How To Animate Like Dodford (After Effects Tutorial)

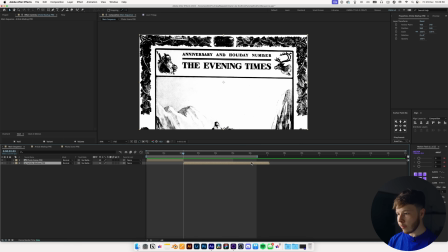12:22 We can show that, and then we'll just trim it down a little bit. That was definitely way too long. And then right click, trim comp to work area.
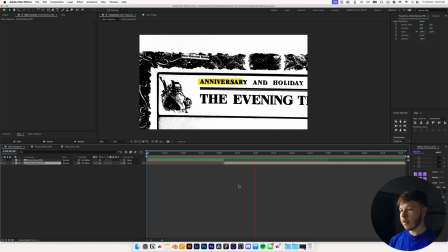12:29 So now we have something that looks kind of like this if we put all of them together. Just a nice little, very simple so far sequence.
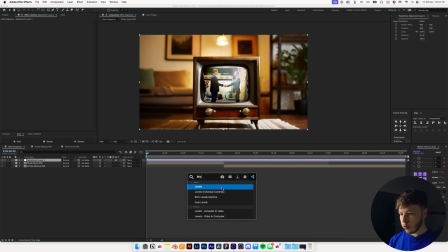12:36 Next thing we're gonna do is add an adjustment layer in here, and we will add a levels to this one, and we will just increase the brightness of just ever so slightly.
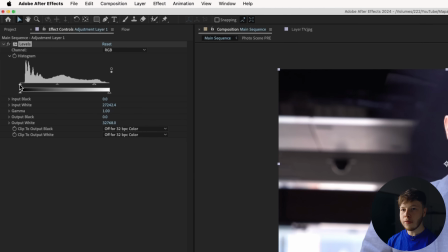12:45 You don't want to overdo it. You just want to have a slight increase in the brightness and maybe even up the contrast a little bit, just so we get a little bit of a brighter image. So now if you hide that, you can see we just get a little bit more light in there.
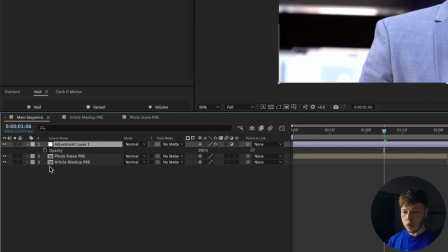12:56 And then we're going to hit T on that adjustment layer, and we are going to alt click the opacity to add an expression to it. And we will set the posterize to something like, let's start with 12. And then we will add a wiggle expression, 10,10, and see what that looks like.
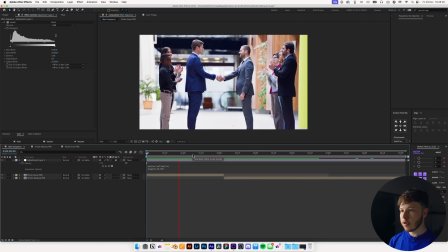13:13 Still just a little bit too subtle. And what we're trying to do is just get a very subtle flicker of light. You'll barely notice it, but it just makes it feel a little bit more like, almost like a horror movie where you have a light flickering in the corner, which is exactly the type of look that we're gonna go for in this,
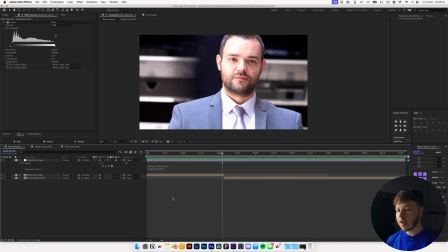13:30 because it is mysterious. It is kind of like, ooh, intriguing. And we can add another adjustment layer to this, and this time we will add a transform, and we will set the scale to 101.
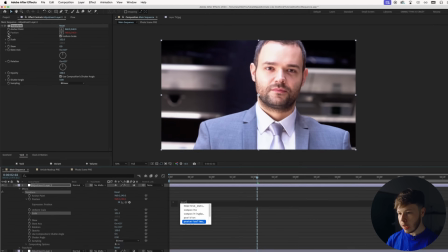13:41 So we don't have any edges bleeding, and then we will alt click the position this time, and then add a posterize time, and then set that to 12, and then a wiggle expression.
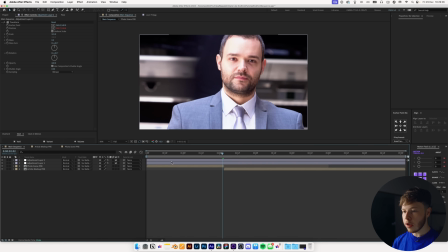13:50 Let's do 15,3, and hit U to hide all of that. And you can of course go in and rename your adjustment layers.
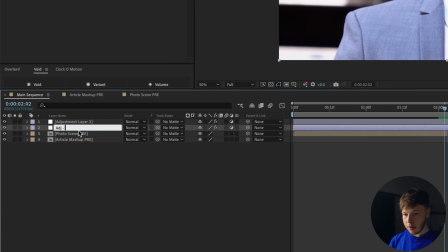13:55 That's a really good idea. I would highly recommend doing that. So let's just name this flicker, and our second one camera shake.
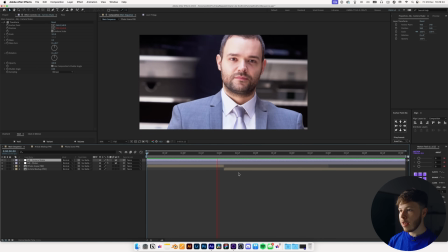14:02 So now we just have a tiny little bit more of movement, and that might even be too much to have that 15,3.
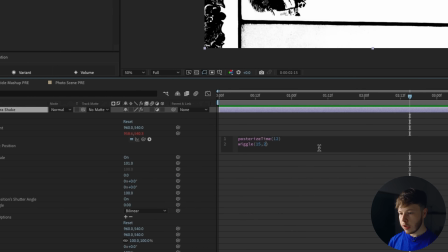14:07 Decrease that ever so slightly. Let's do 2, and then increase maybe this to my personal favorite, 222.
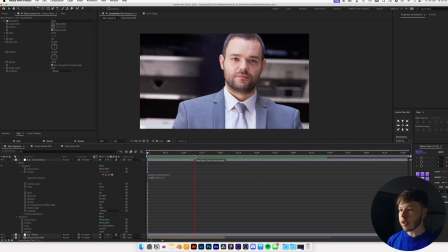14:16 Just a little bit more of a subtle look in my opinion. That looks pretty neat.
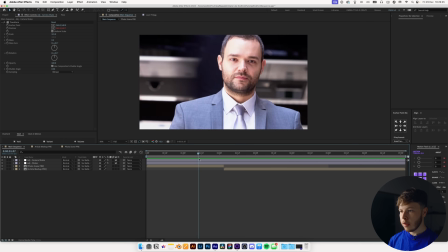14:21 And this little sequence here, if we open that up,
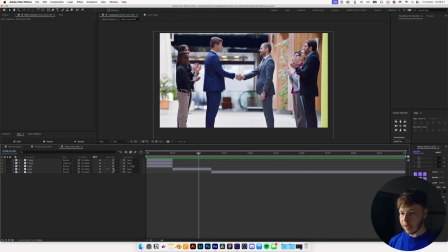14:25 I actually want to add motion blur to all our layers here, just to give us a little bit more feel in there.
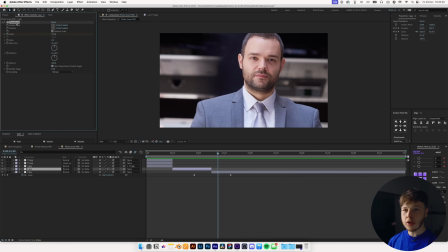14:31 Just helps it a little bit. And then a slight scale animation on this guy as well. And then we can just copy this transform and paste it onto this, and hit U to show the keyframes,
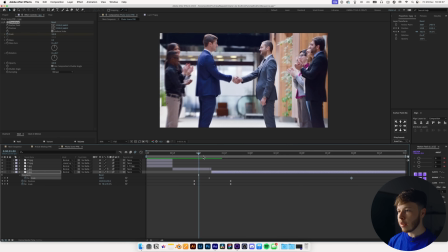14:40 and then just drag them out a little bit, and that'll just give us a tiny bit more movement.
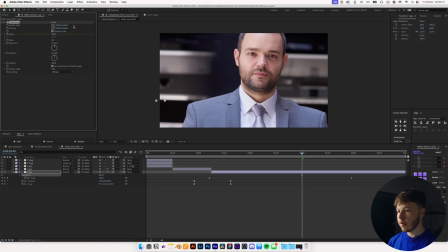14:45 And might even want to drag the anchor point out a little bit so that it doesn't look as weird.
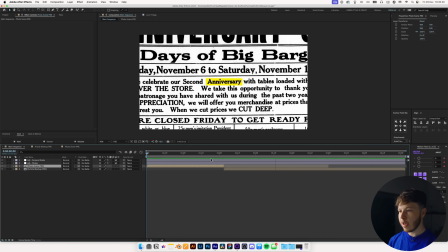14:51 Just like that, we have the basics of our little scene, a little bit of light flickering, just creating a little bit of that mystique.
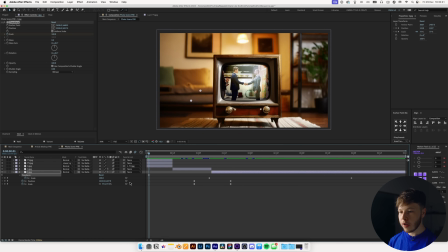14:57 Next up, let's add a little bit of stylization to this. I like the look of this first one, but I do want to change the image itself to a black and white.
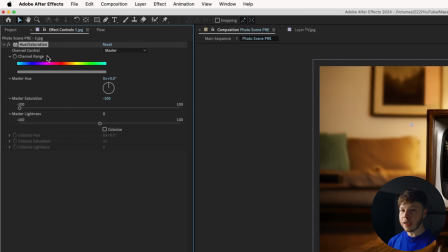15:06 That's very easy. Just add a hue saturation and just drag the saturation all the way down, and you can copy that and paste it onto the other layers as well.
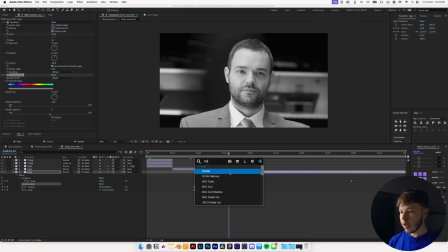15:14 And then you might even want to add a little bit of a curves, so you can play around with the contrast a little bit,
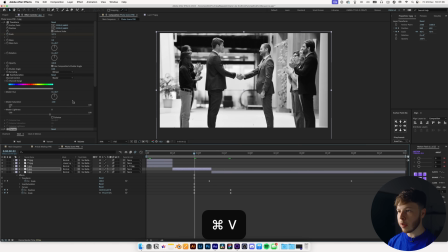15:20 and then copy that and paste it onto the other images and play around until you get something you think looks pretty good.
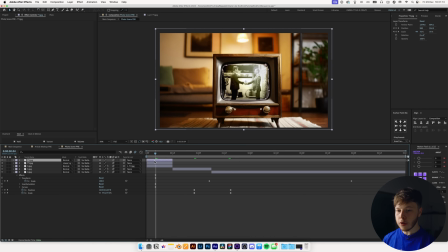15:26 And for this one in particular, this little photo scene, I actually want to duplicate my TV,
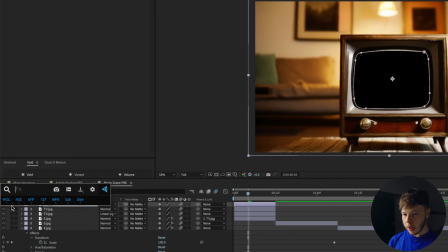15:31 and if I solo it out so we can kind of see what we're doing, I'll add a hue and saturation and decrease the saturation all the way,
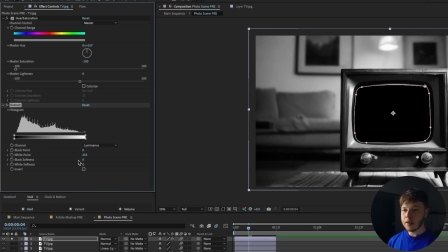15:37 and then I'll add an extract effect, and that just allows me to take out either the blacks or the whites.
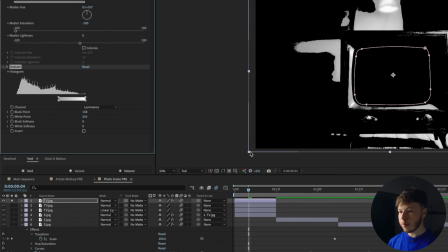15:43 So if I drag out the blacks here, you can see it takes out the blacks, and turning transparency on, it makes it transparent.
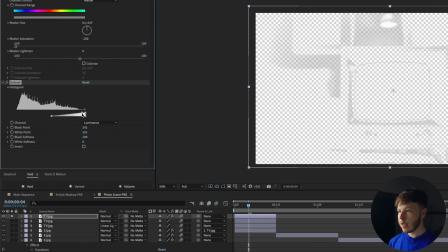15:49 And you can use this to feather it out a little bit, and then select it, and I just want the brightest of brights.
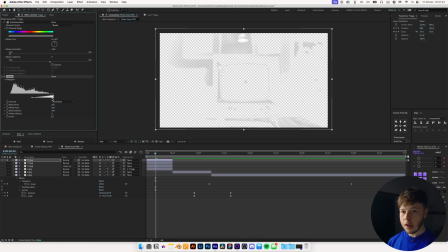15:54 And you can even add a curves above of your extract effect, and then take out the blacks a little bit and increase the brights just ever so slightly.
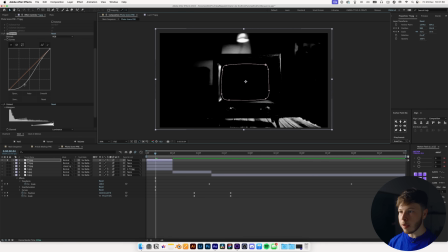16:04 So we have something that kind of looks like that, and maybe even push it just a little bit more as such. And then I will add a deep glow to it, and that'll just help spice it up a little bit.
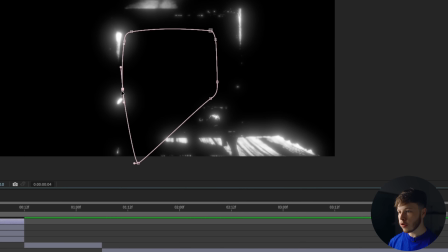16:14 And I will move this mask around so that we don't get so much of this floor over here,
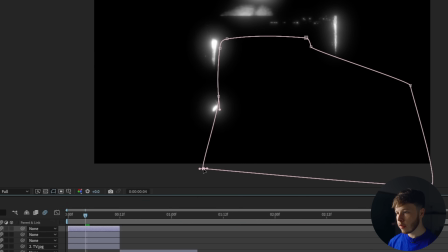16:20 but mainly just the other bits and pieces, just like that.
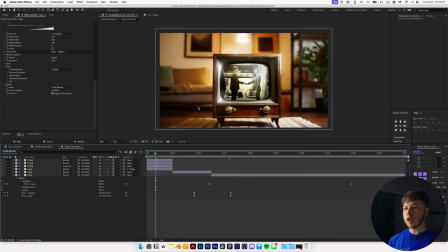16:24 And now if I unhide that, you can see we just get the tiniest bit of glow that just adds a little bit more character in there.